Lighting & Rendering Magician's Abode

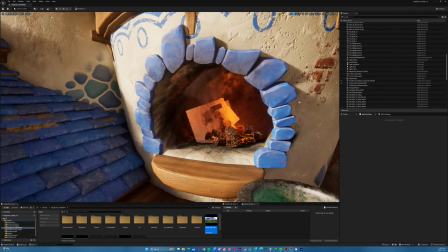(16:35)
And this is not a coincidence. Is it a long story? So for the fire, I'm using sprites, right? Particles are being generated, and this square is where the image is for the fire.
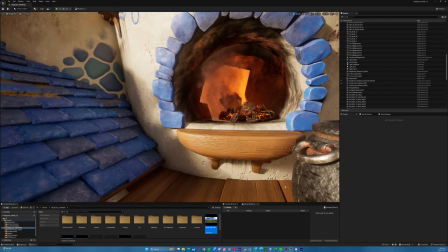(16:51)
Now it looks like that because there's a kind of a clash in the ray tracing, I believe. It's how transparency is handled.
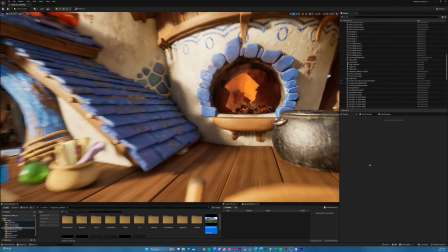(17:00)
And as you can see, well, it's not being handled at all here, but I had a setting enabled for the glass.
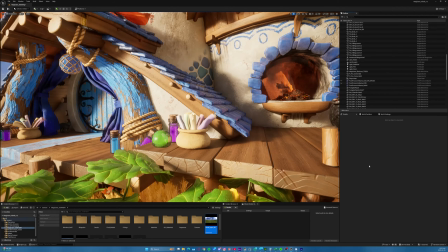(17:07)
And that's why there's kind of a clash.
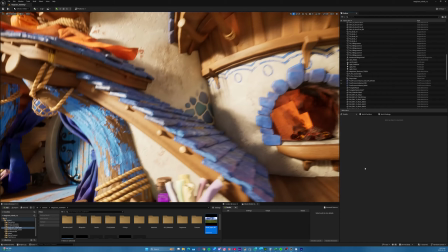(17:11)
Do I want better looking glass, or do I want to see my fire?
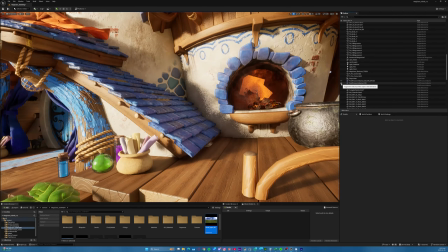(17:17)
So if I enable this,
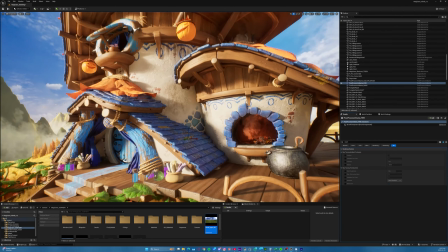(17:24)
there was a bit of a glitch there. It didn't register the change that I made, but hopefully you can see now.
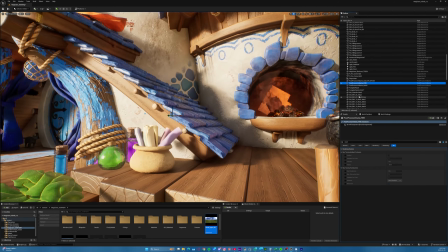(17:32)
So you see it affects stuff like sprites and glass at the same time. So enabled, the glass looks a lot worse, but the fire looks nice. And because the fire is more important to me, I left this change on.
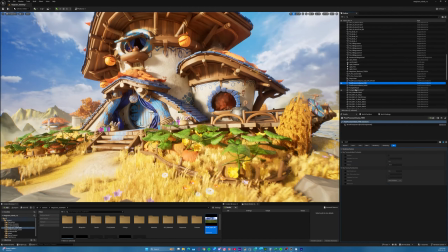(17:50)
I left this on. And honestly, I bet you didn't even notice until I brought it up just now.
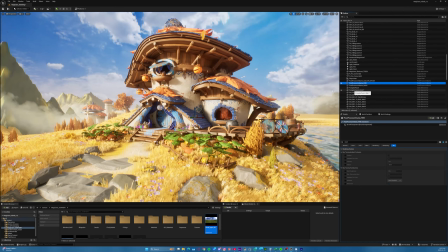(17:57)
So, there's that. As for the fire, by the way,
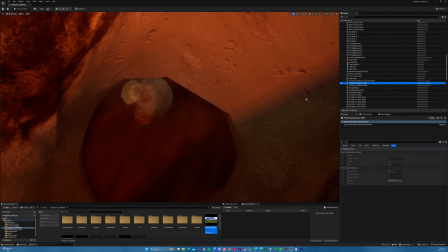(18:03)
if we go inside, I have two fires creating smoke.
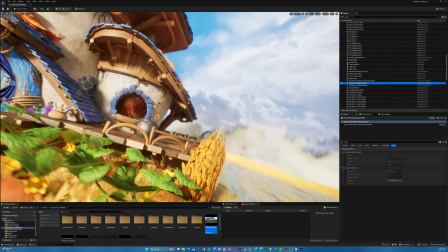(18:12)
So this fire wouldn't have been strong enough to send the smoke all the way to the top.
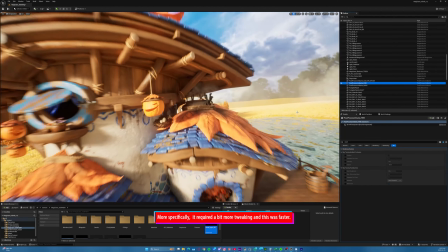(18:19)
So I just created a second one. And yeah, that was my clever solution.
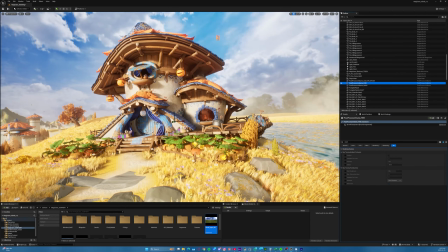(18:27)
Okay, so that's the second post-process volume.
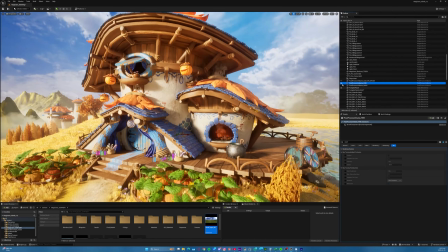(18:32)
And the third one, I don't know if you noticed it, but if we enable and disable, there's some subtle changes. Main one being the chromatic aberration. Now, this is overused everywhere, right?
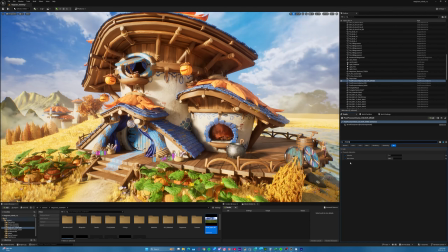(18:51)
And even the amount I put on, some people wouldn't like, but I do like chromatic aberration. It's literally how my logo was created. Like, that's the whole point of my logo.
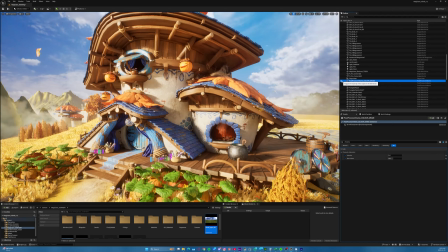(19:05)
But this is subtle. Like, if I enable and disable it, you can see the edges of the screen. It's just so subtle, and it looks so, but that does a lot.
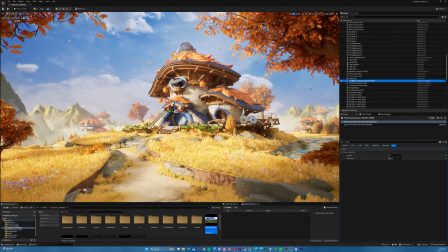(19:22)
That does a lot. If we disable it and enable it, it just pulls you into the scene a little bit more, because whether we know it or not, we are looking at images that have, not all the time,
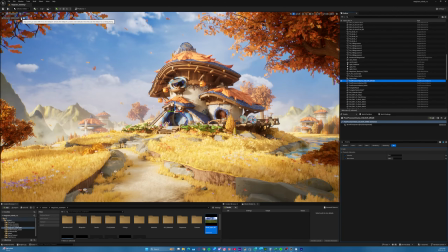(19:38)
but there's often imperfections and lens artifacts and all these things. And that's why I like putting it on, because of, I guess, my photography side. So if I can increase the intensity, you'll see something more common,
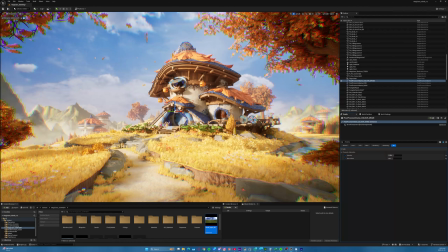(19:58)
ridiculousness, basically. What I will say is you can increase the effect on the super smaller objects.
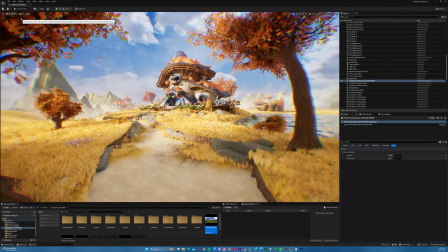(20:09)
That's usually looks nice in my opinion.
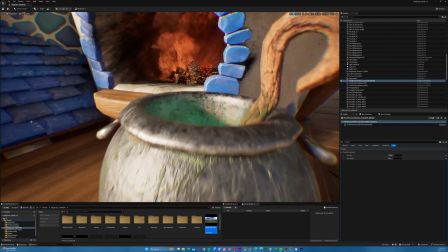(20:11)
Like if you're ultra zoomed in on something, and you have it on, it feels a bit better.
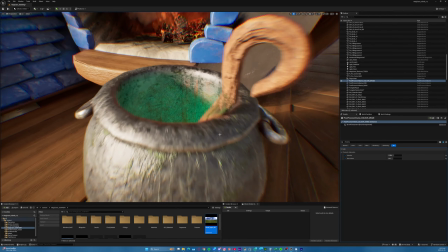(20:20)
So that's just a little tip. If you like the chromatic, you do not need to do this.
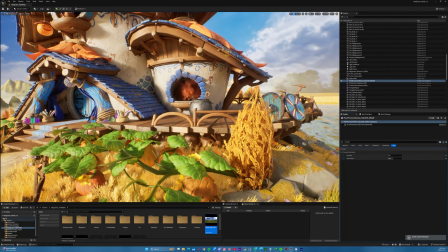(20:26)
Okay, so I'll undo it and keep my subtleness.
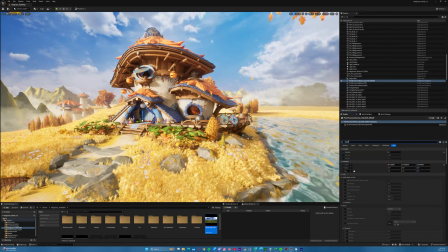(20:30)
The reason it's called color grade is because I also made a lot of subtle changes to the shadows before, but then I decided to disable it.